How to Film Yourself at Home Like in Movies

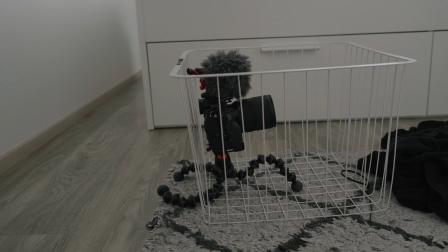(4:00)
I used my Joby Gorilla Pod, placed my camera inside the laundry basket,
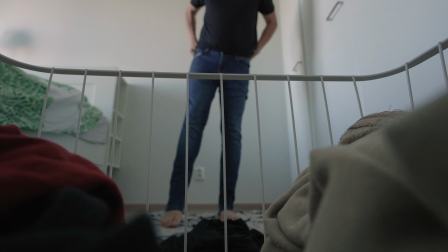(4:06)
and ended the shot with the t-shirt covering the entire lens with the next shot in mind.
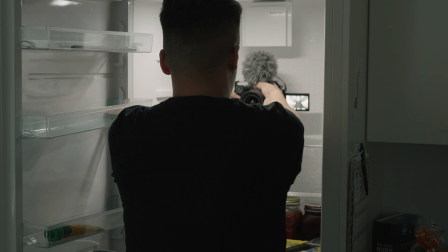(4:13)
I started the shot with the camera inside the fridge with complete darkness,
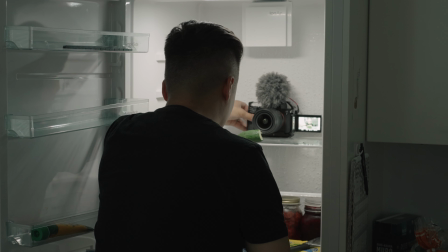(4:19)
opened the fridge door, revealing the half-eaten cucumber. And when I combined the ending of the laundry shot with the beginning of the fridge shot, I got a seamless in-camera transition like this.
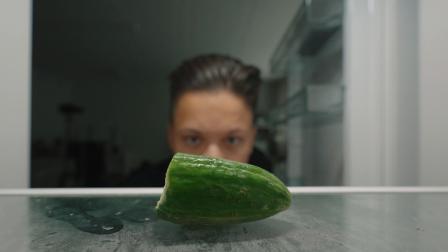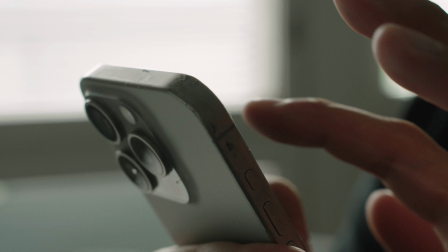(4:49)
I used a really close-up shot to emphasize that this is really important to what's happening next without revealing too much. And this keeps the viewer subconsciously engaged by wondering what's gonna happen next.
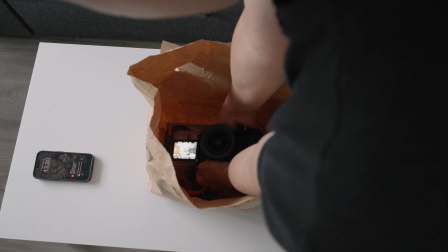(5:08)
The same logic applies to this shot where I had the camera inside the bag pointing upwards.
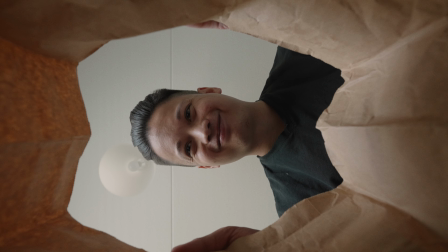(5:15)
This shows that the character is glad about what he received without showing too much,
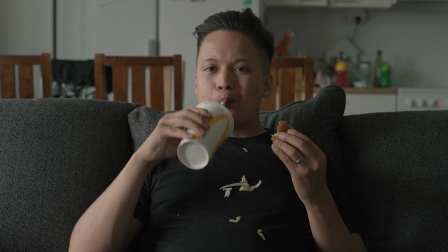(5:22)
which is actually revealed in the next shot, which is fast food that he ordered. How to make your sound effects sound more authentic and real and save a ton of time in the video editing process. And that's by recording as much sound, or preferably all of the sound effects, in camera while filming.
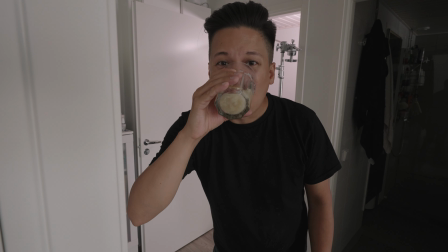(5:47)
As an example, I made myself a smoothie, took a huge sip without swallowing,
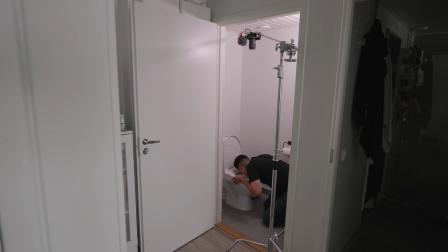(5:54)
ran into the toilet with my mouth full, and pretended to vomit. And in my opinion, it did sound pretty authentic and real.
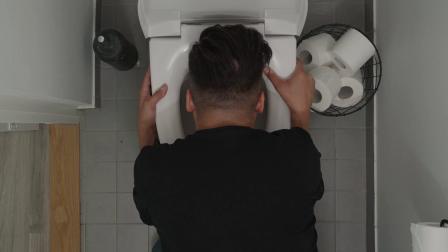Also, if you want to learn how to become even better at filming yourself, I highly recommend watching this video somewhere here.